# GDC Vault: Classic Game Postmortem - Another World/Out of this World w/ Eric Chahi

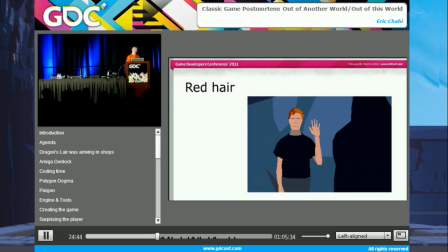[24:43]
So I decided to choose a totally different color, red, because I was sure that this color would be very useful in many pictures, and also I also wanted Lester to stand out from the backgrounds.
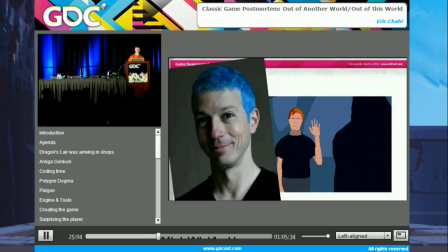[25:03]
And I will never have red hair. Only blue hair sometime.
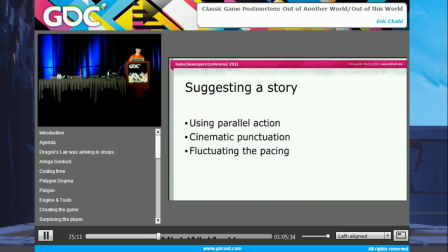So, during the creation of this part, I defined the vocabulary used through the whole game. We will see this right now.
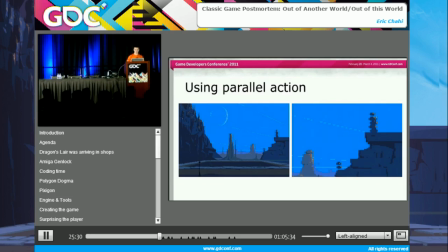[25:30]
Creating a 2D game limits the gameplay to one plane, but it gives the advantage of exploiting more freely the depth at the front and the back of the scene for something else.
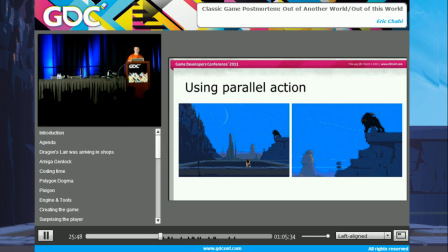[25:48]
This in order to build narrative without interrupting player activity.
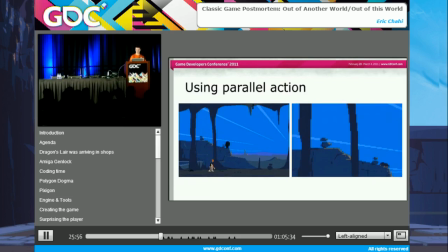[25:55]
Here, the black beast can be seen from the beginning, so the player can start to think about it. So it's really a suggestion of a story.
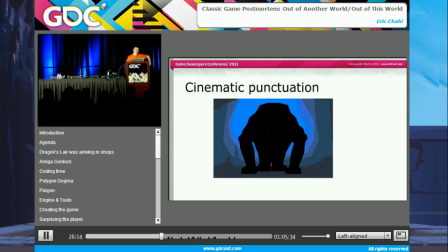[26:13]
And what happens in the background suddenly becomes real for the player. This cutscene is very short
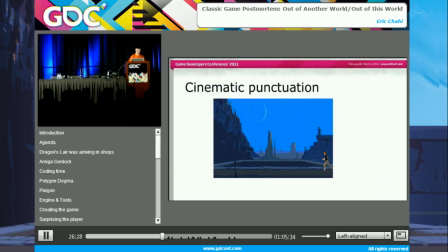this cutscene is very short and can be seen as punctuating to give emphasis to a major event, which is a turning point in the pacing.
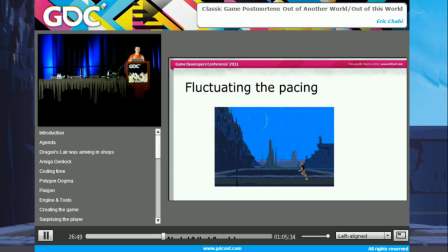[26:50]
So I played with the rhythm of the action. We go from a slow rhythm before the creature arrives to a fast and a very stressful situation,
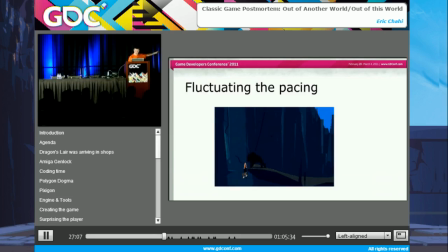[27:07]
with a moment of suspension when you have to backtrack.
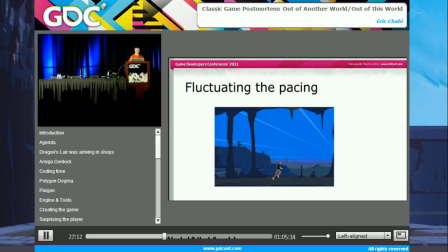Then, to reach the climax, where another punctuation surprise again the player.
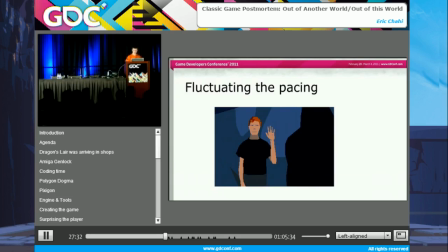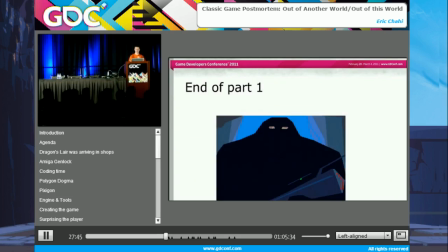[27:45]
Here we've reached the end of part one, which ends on a cliffhanger for the player, but also for myself. And regarding the improvisation process, after that point, I didn't know what would happen next.
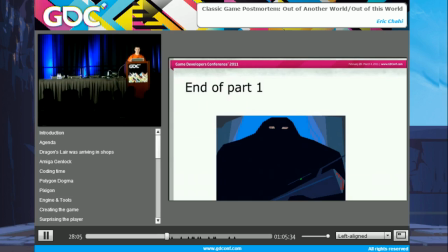[28:03]
I just knew that the next scene would be in a jail, but the idea of giving Lester a friend hadn't come to me yet. How this guy looked under his costume, I did not know.
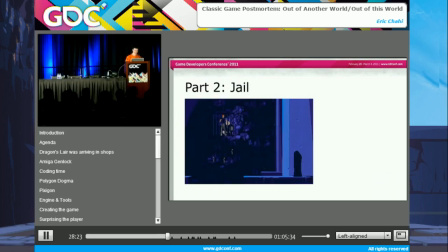[28:21]
So in the jail, the first thing I did was to remove his clothes to know what he looked like.
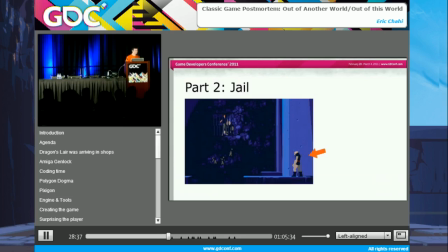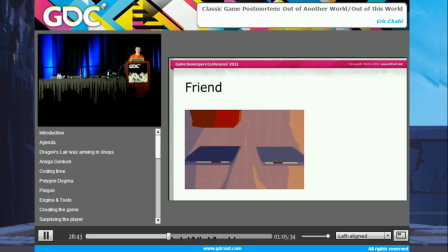[28:42]
And then I introduced the most important character in the game, the friend.